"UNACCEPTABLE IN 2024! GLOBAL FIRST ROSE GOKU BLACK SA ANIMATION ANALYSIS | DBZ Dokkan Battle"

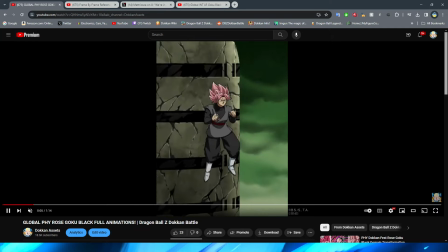(7:48)
I do like the shape of the blast. obviously it's a little bit more unique and the key definitely does look pretty good um in this section here now i know oh man this is better shot right this whole sequence that we're about to watch as better shot that people have really not been
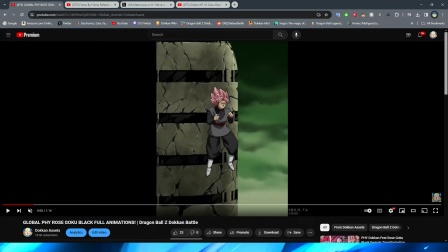(8:07)
happy with so first of all before we even like look at anything here
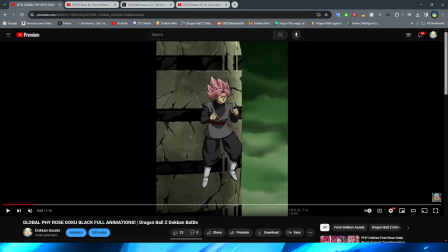(8:12)
right let's go to the most close-up of this so why is he holding his hands like that this is like he's trying to do the generic like a dragon ball power-up pose where they kind of stand with
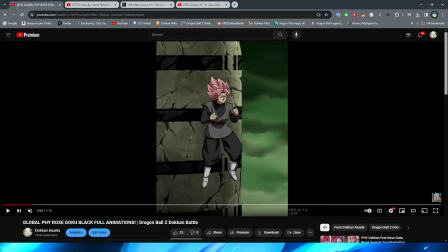(8:27)
their arms out spread like flexing a little bit but his arms are like too close into his body like i don't know combined with the expression and the pose of his arms he looks like a little kid who's about to get ice cream for the ice cream truck like what actually is this
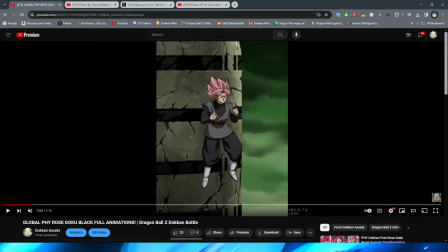(8:45)
pose you know what I mean it's not good and not to mention where is the detail on the clothing this is a shot that they should be showing all the different folds of rosé's gi right there's a bunch of different obviously like crease lines in the gi because obviously it's fabric not to
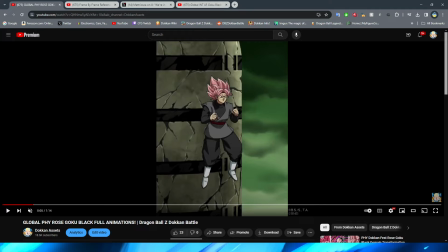(9:03)
mention in the pants granted the pants do have a little bit more shadows but it almost looks like somebody took away all of the line detail like they erased it on purpose like it's a super simplistic version of his outfit it's so weird but anyway as this shot progresses right we then get
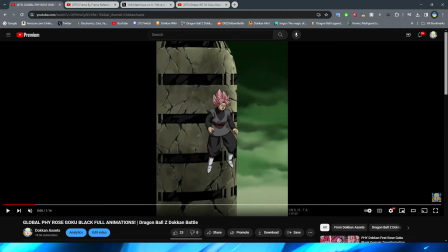(9:21)
the power up so already this is looking a little bit weird but we have the pink glow
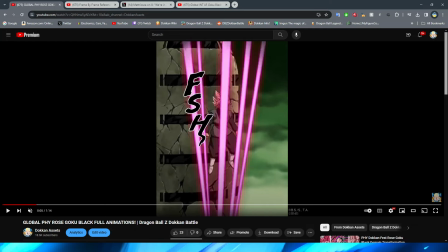(9:27)
come from the bottom which does look pretty cool i will admit um and we then have
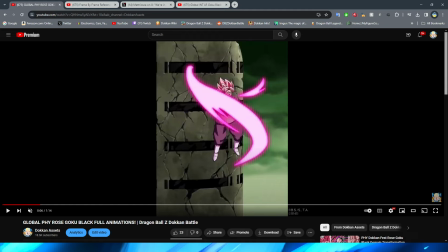(9:32)
the aura surround my boy right this looks uh very okay
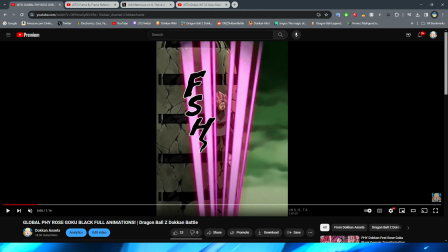(9:38)
in terms of the effects they basically just kind
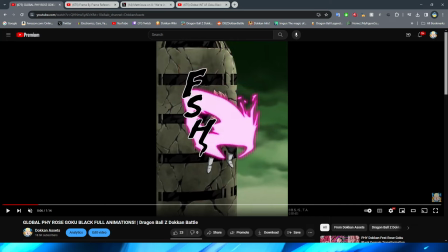(9:44)
of copy paste some different like swirly shapes on top of him a lot of other dokkan animations do a really good job when a character is transforming of making it look like that the aura is actually surrounding them and engulfing them right and you know kind of moving behind them in a way
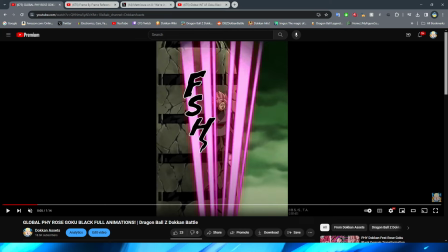(10:01)
more dynamic way but by golly this quite literally just looks like they
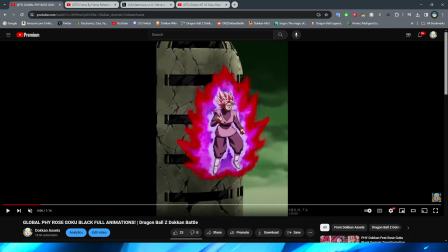(10:06)
pasted it on top of the sprite and they're like oh and now he's rose i don't know man it's so weird and not to mention his expression here is also just like what is bro doing like i know he's supposed
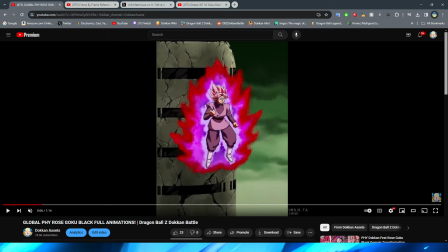(10:22)
to be gritting his teeth but it just looks really strange at least the aura itself does look really good right i think there's no denying that
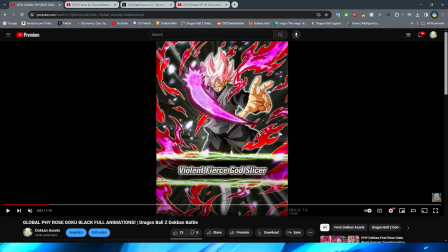(10:28)
the actual rose aura on him looks great i love the card art for this guy at least thankfully they never miss on the card art for rose
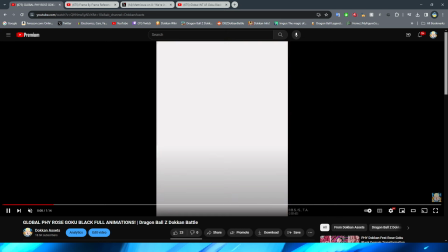(10:35)
so this looks fantastic um but we then get this shot this right here is peak
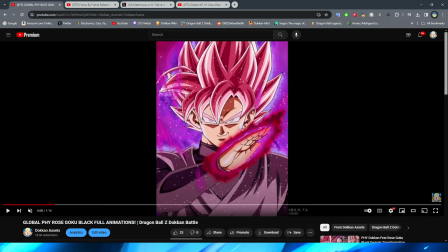(10:42)
this is where the animation for this guy peaks is this shot right here this is also probably the thumbnail
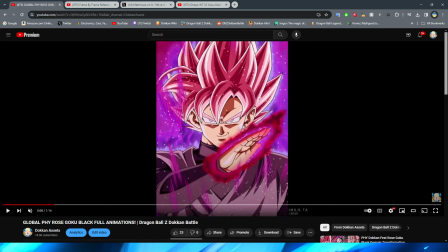(10:50)
but this is definitely where the animation for this guy peaks this is the best that he gets already in his first super attack not even in the transformed it is such a shame so you have him lift his arm up here right and then tilt his hand to the side which i will
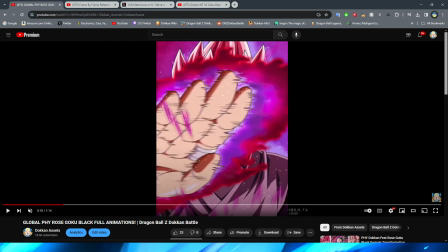(11:08)
say this shot is pretty cool right of then him kind of leaning down and swiping his hand across the screen to transition into the keyblade now
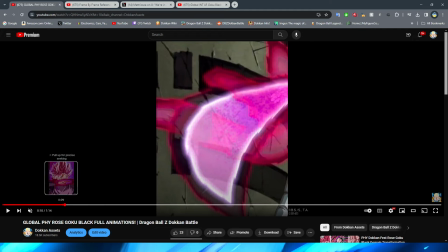(11:16)
even though this is clearly his best shot in these animations
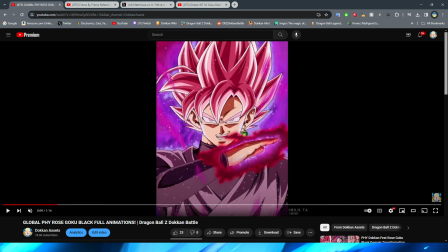(11:21)
of course you know your boy still got a nitpick it and I still got a couple of problems with this so first of all for his arm it does not really look natural in the way that it moves up they quite literally just shift the PNG up right they don't have any animation to like his
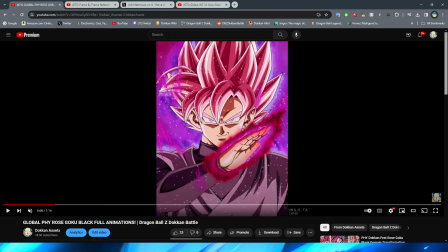(11:40)
clothes moving over here or in the way that they're connected right um you know right by his shoulder there right it just looks like that they have the png of his arm sliding upwards right and moving over the png of rose in the background right when he's lifting his hand up like this
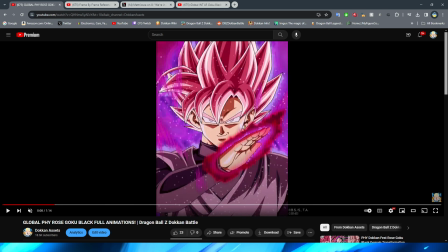(11:59)
it does not look natural in the slightest it looks like that the rose like screenshot is in the background and then his arm is attached to a stick and somebody's lifting up the stick off screen to make it lift up like that
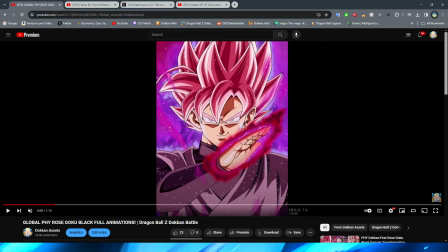(12:14)
it's also weird too because i think the other thing that bothers me about this is the aura and the lighting effects are so good but the um beginning of the keyblade forming on his hand right not not the one that sora uses not that keyblade the keyblade that rose uses right
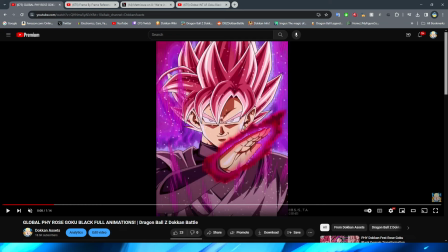(12:33)
the sword that actually comes out of his hand this like beginning formation of it around his hand is not moving whatsoever right there is no movement on the like aura that is surrounding his fingers there's no movement on the
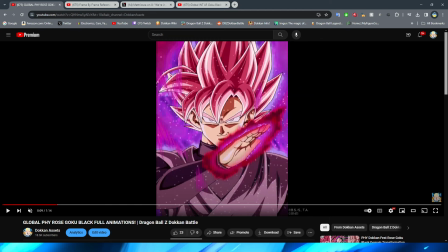(12:48)
darker crimson aura that is around um just like the entire thing right that is really weird that it doesn't move i don't know why they decided to go that route the hand actually moving into place looks okay right nothing
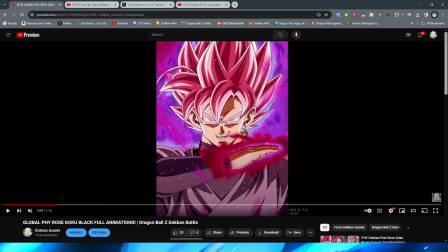(13:03)
crazy there i suppose um but again they don't move the aura at all obviously they move it like with the hand in terms of it turning but it's not animated right it's not like you know moving around like obviously the aura in the background is so then you get to this shot from
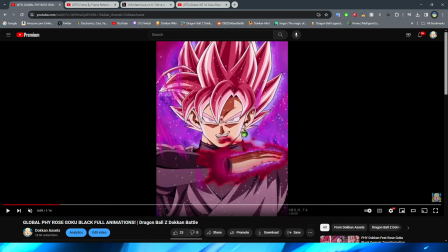(13:17)
the side i will say some people did point out which is kind of funny it almost looks like his hand is cut off here but i think that's honestly just because of um the way that it looks right when it comes to um you know the like darker bottom part of the aura
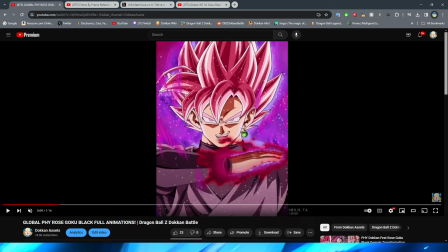(13:31)
and then obviously they show like the cuff of his sleeve there it just kind of looks like that i think that's more an optical illusion than it is the actual animations but just something to point out so it's really interesting because again this looks like that it should be animated because they just
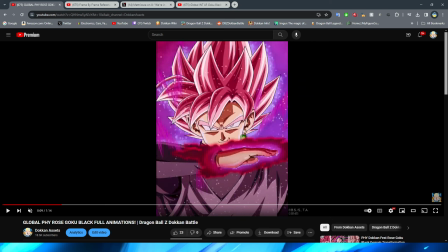(13:47)
have like that little like sploosh at the top of the aura for his hand there that just kind of stays there right like when i was watching this i was like oh that's gonna start moving around any second now right because obviously the whole point is the aura is supposed to be crazy
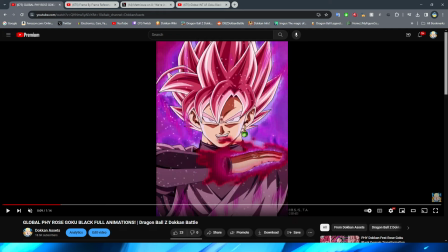(14:01)
and dynamic and this honestly looks like it's mid motion on this you know png for um the aura that is surrounding his hand right but no they just transition it into this which to be fair this shot does look really cool right like i can't deny that this shot definitely looks good but
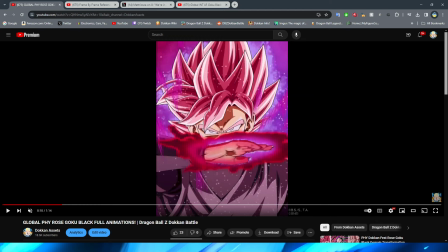(14:18)
again they don't animate the aura whatsoever on it this shot also is pretty cool but i will say i do like the way that they have this transition right with um having the hand you know kind of get closer up to him and then they blur it obviously to represent the motion blur
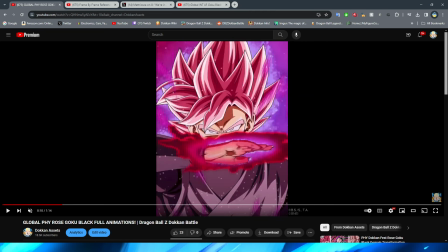(14:34)
as it moves across the screen and I guess they technically animated here but I think it's more so just doing the same thing they were doing just in quicker succession with
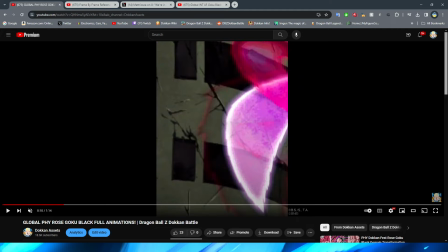(14:42)
having the aura change shape as the hand moves across the screen but this is a pretty cool transition obviously then transitioning into